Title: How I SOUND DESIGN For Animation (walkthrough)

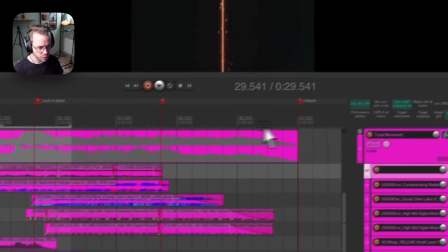34:20 So we're building it up towards here, and here we will continue. This part from here is the next section.
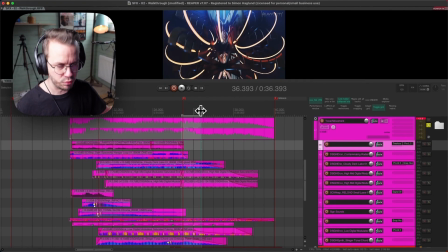34:27 This is like the real first fight, and we will have this like really massive transformation sound design thingy, and this is just tailoring off into that.
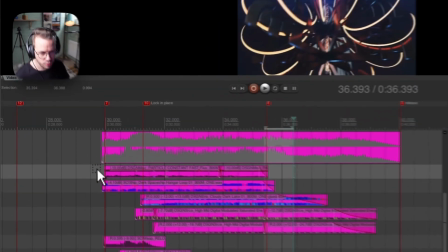34:36 So let's focus on this part here, and the first layer here is
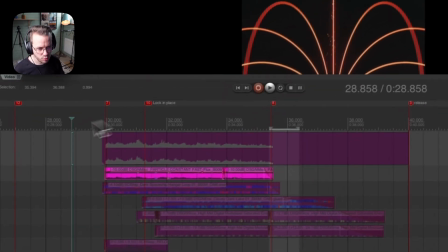34:41 these like movements and comes in from the sides here that we started out in the last part, just continues over here.
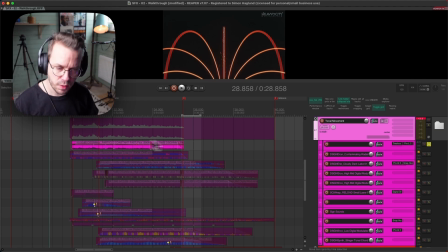34:48 So we have that movement from the sides, but it tails off during this section.
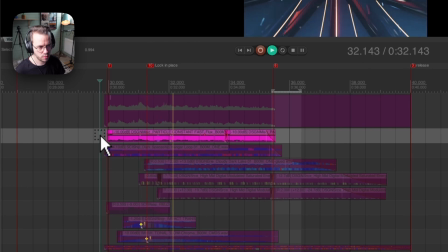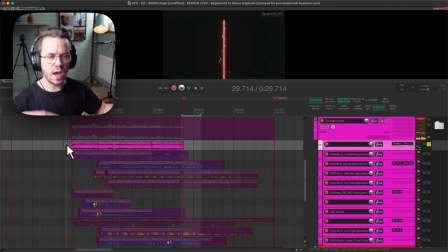34:57 So we continue to have that stereo movement in this, because now we start to pad it out with a lot of tonal elements, and we don't want everything to stand still. We still want that like energy flowing feeling and movement and forward motion.
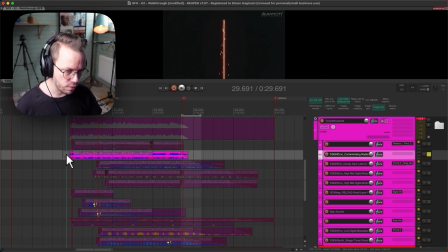35:12 So here is the tonal element that starts to come in.
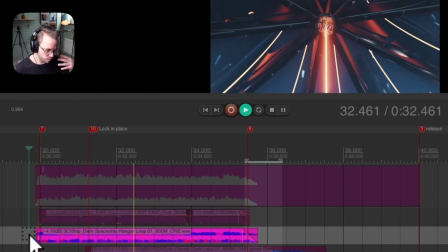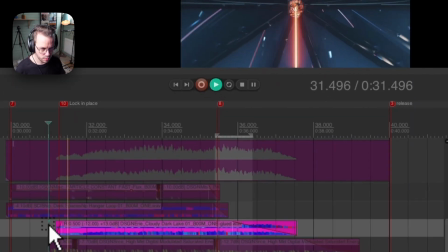35:21 Basically a low drone, a higher drone,
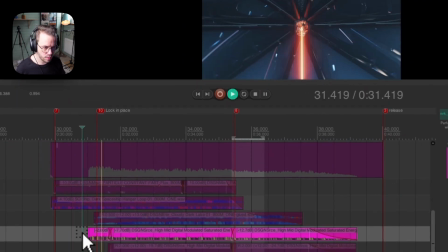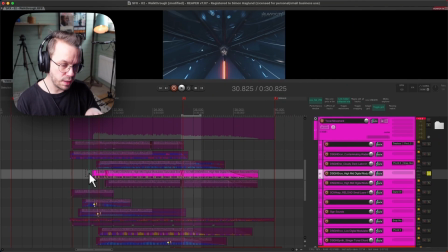35:32 really high drone with a little bit more movement in it,
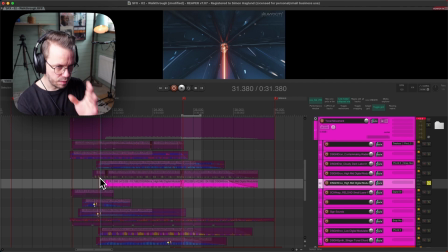35:39 and another one. And these are set really like in the middle to play around with this laser beam that we have here.
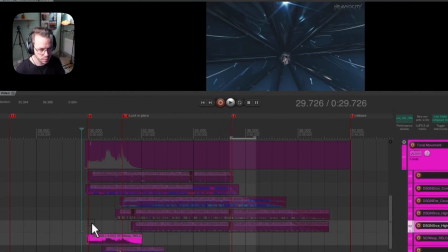35:46 And then we have some movement. We have like a charge up in the beginning here when the laser beam starts here and then locks in place here.
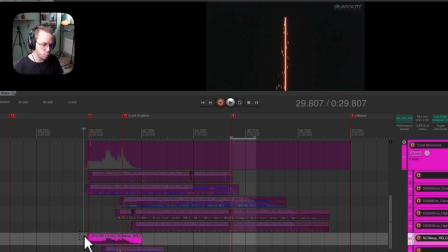35:55 So we have first the ramp up where this like laser beam comes up.
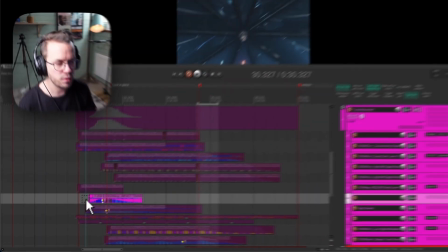36:01 And then we have the like lock in place basically. So this is like the part where our hero have learned a lot of these skills,
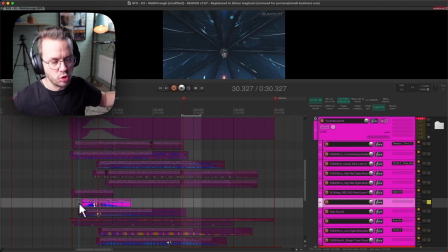36:09 and then he suddenly opens up to like these massive opportunities and he realizes how powerful he is basically. So when the lightning laser beam touches this big part here and everything lights up, we have like a big locked in place sound, and this is the locked in place sound.
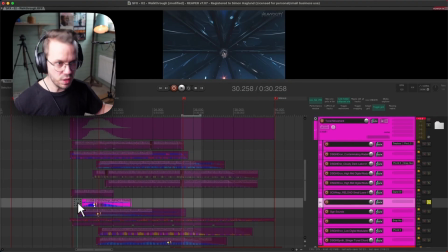36:31 So it's basically that everything falls into place, and he realizes that, wow, I'm meant to so much more.
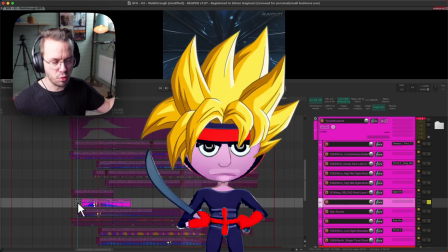36:38 I'm basically a semigod or demigod or something like that.
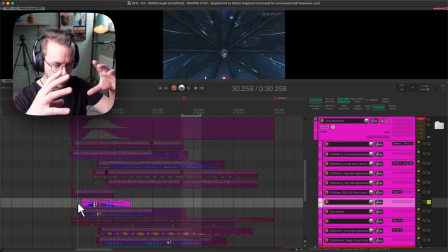36:42 So it's just this like switch, and we have like this big lock in place sound to just signalizing that.
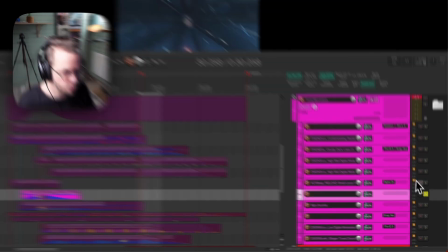36:49 So if we have those two together,
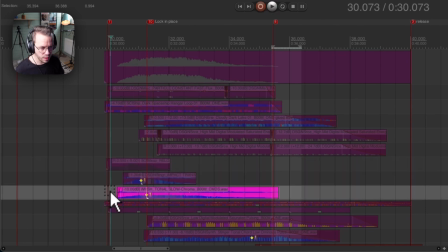36:55 and then we have these sounds.
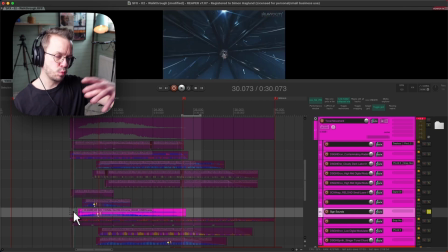37:00 Just like an energy movement over time, a long whoosh sound.
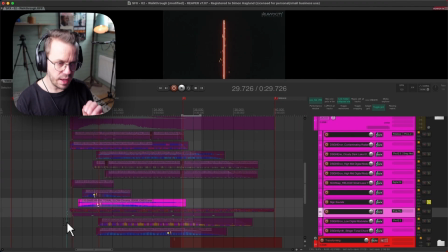37:04 And then we have 3 more layers down here that has this like pulsing energy into them.
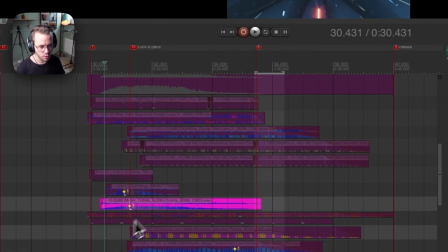37:09 And this is like the excitement. And also we also complement the pulsating of this energy beam in the middle here.
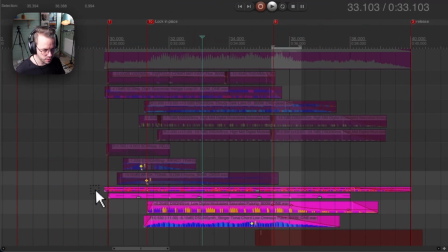37:18 So the pulsating sounds are these.
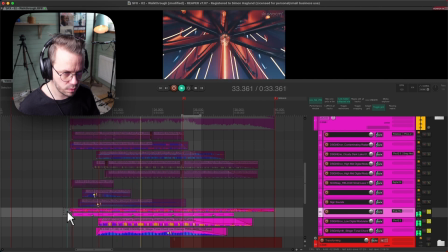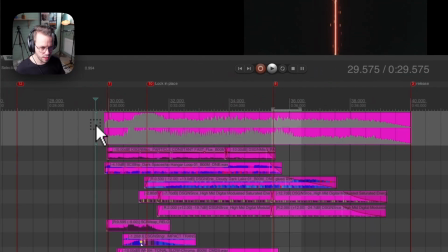37:28 So together they sound like this.
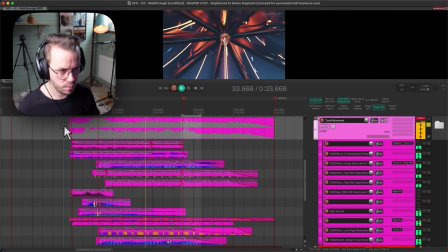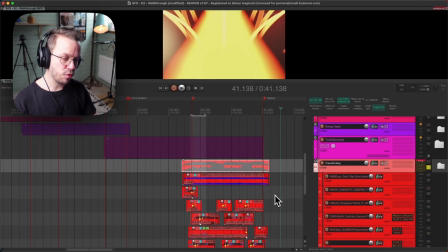37:38 And this is like the big last ramp up before we have the next release. So we're building up the tension even more, and then we're releasing it just after that.
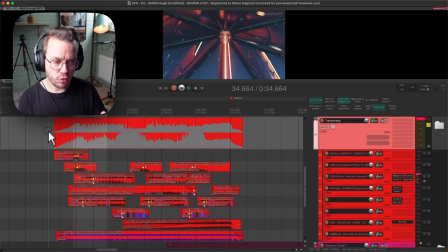37:50 So this next part is like the first real boss fight for our hero. This is like a transforming movement and the last final piece of tension before we release the tension and play the third signature sound.
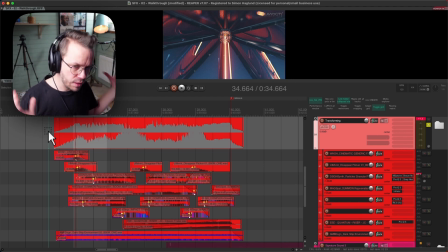38:03 So the hero has evolved into this massive warrior now, and he's like in the ring with his first like boss, and everything sounds like this.
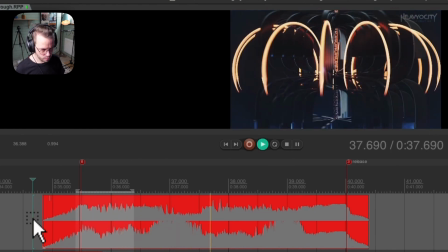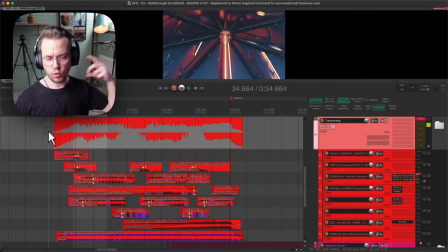38:18 So just tons and tons of movement, and they're throwing jabs at each other and everything.
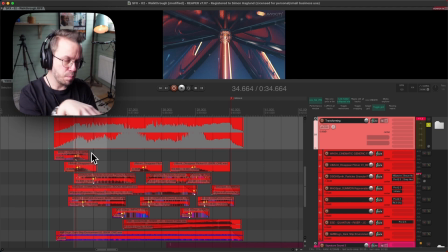38:23 So we have these visuals of the full like metal rig just moving, and everything is swirling in the visuals. And then we have the idea of this like hero that evolves basically. So I want like to add as much movement as possible,
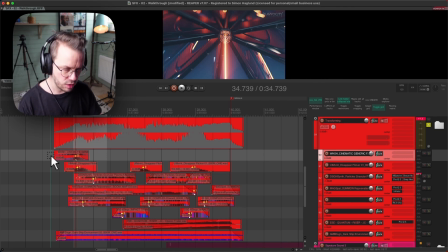38:40 complement tonal element with noise element, and just have everything less playing around on each other. And we have this big massive transforming moment. So the layers sound like this.
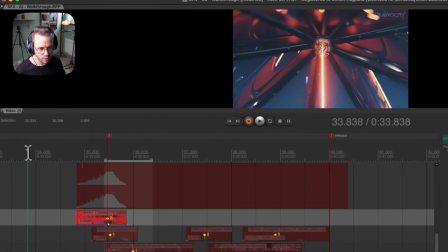38:51 We start out with just a transitional whoosh from the last part where we were in this into this part. So it's just the first whoosh to go from over there.
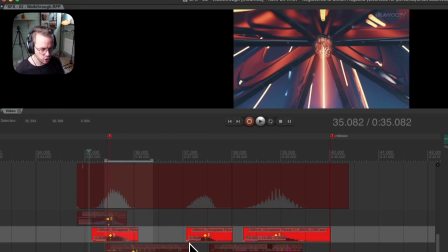39:03 And then we have some tonal glitchy like flickering sounds.
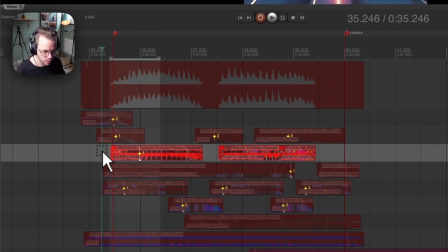39:12 And then some
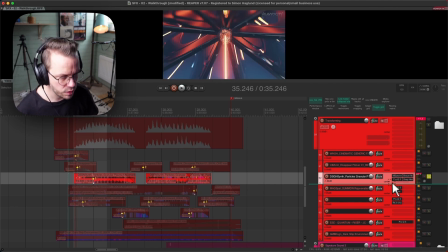39:18 more like stuttering sounds, and I played around with the stereo field and denoised it a little bit and just played around with it.
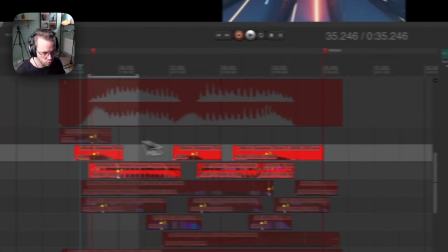39:25 So together those two sounds like this.
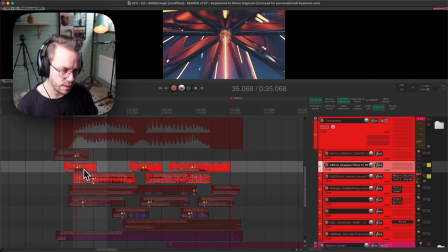39:32 So you can see that the editing is really important here. The flickering sound comes first, and then the stuttering sound, and then the flickering sound, and then they just play off each other.
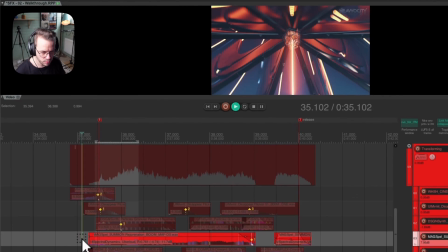39:41 And then we have this sound. Really
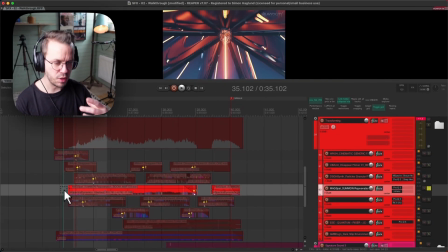39:48 really cool like summoning sound from Magic Arcane Forces.
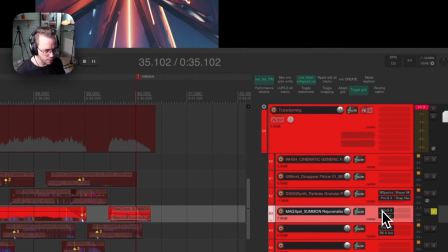39:53 I did a little bit of EQing to it and added an inflator to it, but nothing crazy at all.
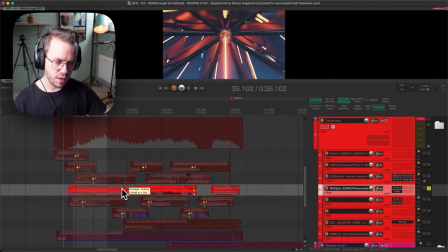39:59 This is just a slower version, so this plays underneath the full other two sounds basically. So the other two can play around on top of this, and they have different speed and different motion.
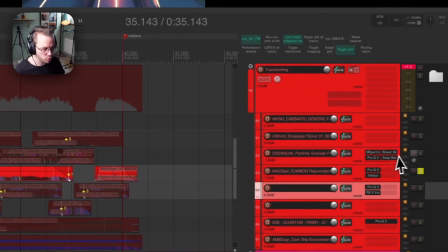40:09 So together with those two, they sound like this.
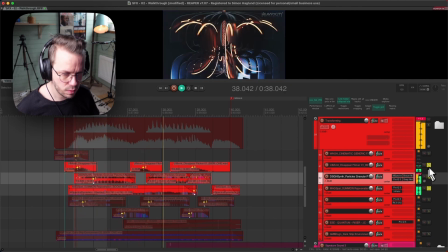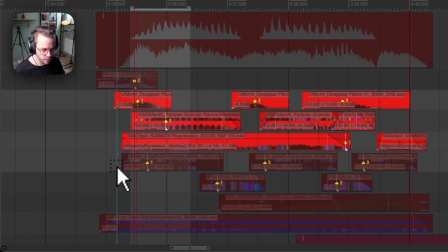40:17 And then we have this layer.
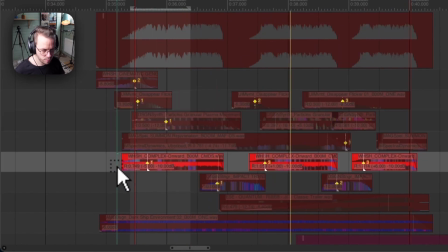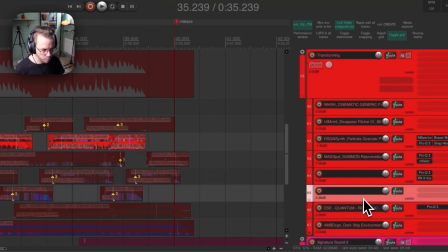40:24 Another one that just complements this layer. So they basically play at the same time, but this is a way noisier one.
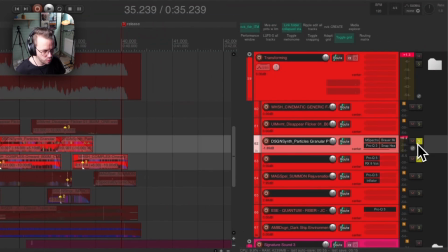40:33 So together those two sounds like this.
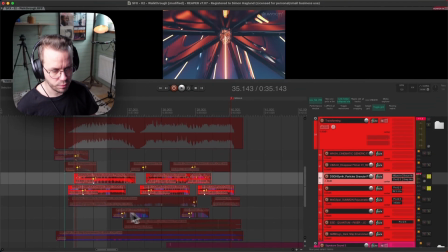40:41 And then it comes by itself in the end. And then we have these stinger impacts.
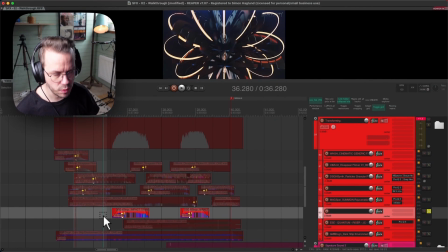40:49 With just basically two big moments. And then we have a riser.
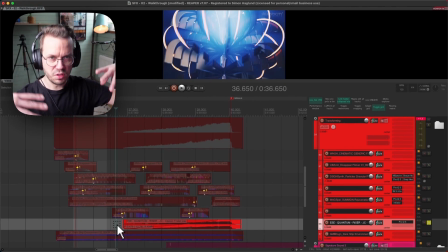40:54 So this is like the final, just fill out all frequencies, add as much excitement and energy to it as you possibly can.
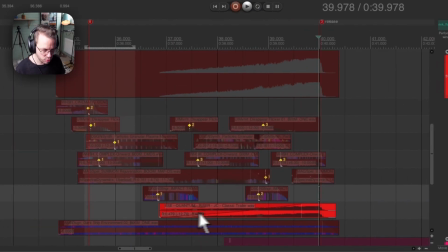41:01 And then you release it just here. So it just creeps up underneath all the movement and everything that happens.
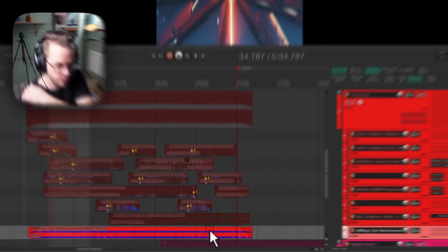41:08 And then we have a drone in the low end here that just sets the tone for the whole scene.
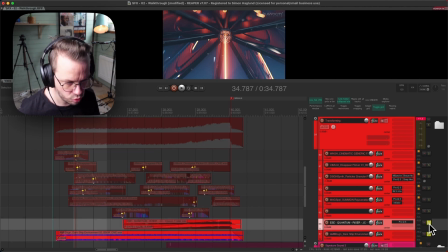41:13 So those two sounds like this.
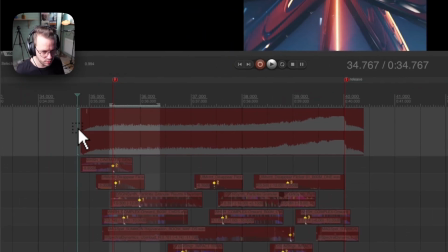41:20 So nothing crazy, everything together.
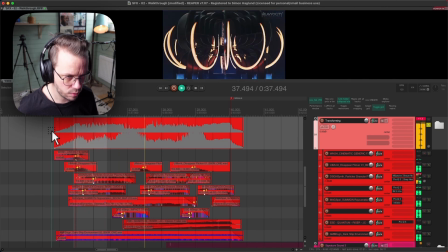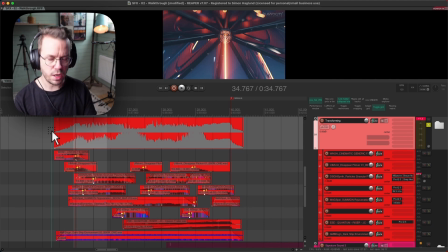41:28 And I mean, creating a scene like this is just playing around with different movement and see what fits. And just throwing a lot of different sounds at it, start to edit them, start to can this work, can this work?
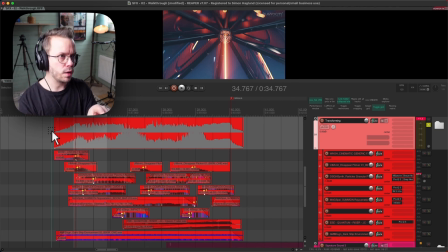41:42 Oh, this is really cool. This has this high flickering tonal sound. Well, in order to have some kind of contrast to that, what can I have then?
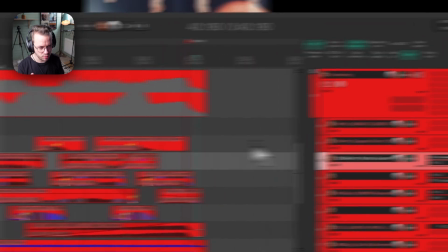41:51 Can I have some sounds like here we're building on contrast in between these two layers, that this plays first and this, and then this, and then this, and then this.
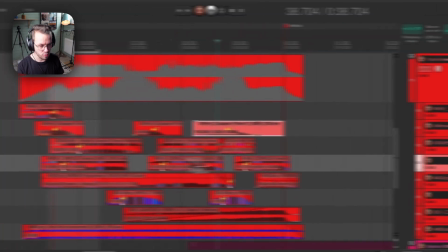41:59 But then we have these two layers that plays on top of each other, but they have different characters.
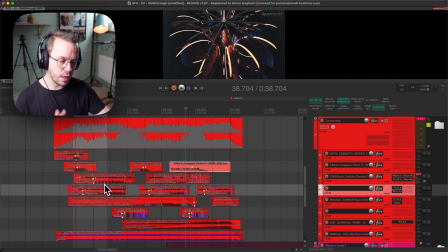42:04 And then we have all these layers that has so much that they like play off each other, one sound and then the next sound and then the next sound.
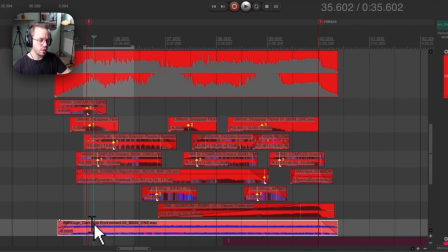42:12 But then you contrast all of those with these two sounds that are very sustained and long, but these two have different roles in the game also,
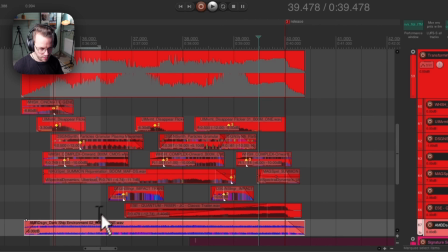42:20 because this is just a steady long drone sound and this has full frequency range of rising sound.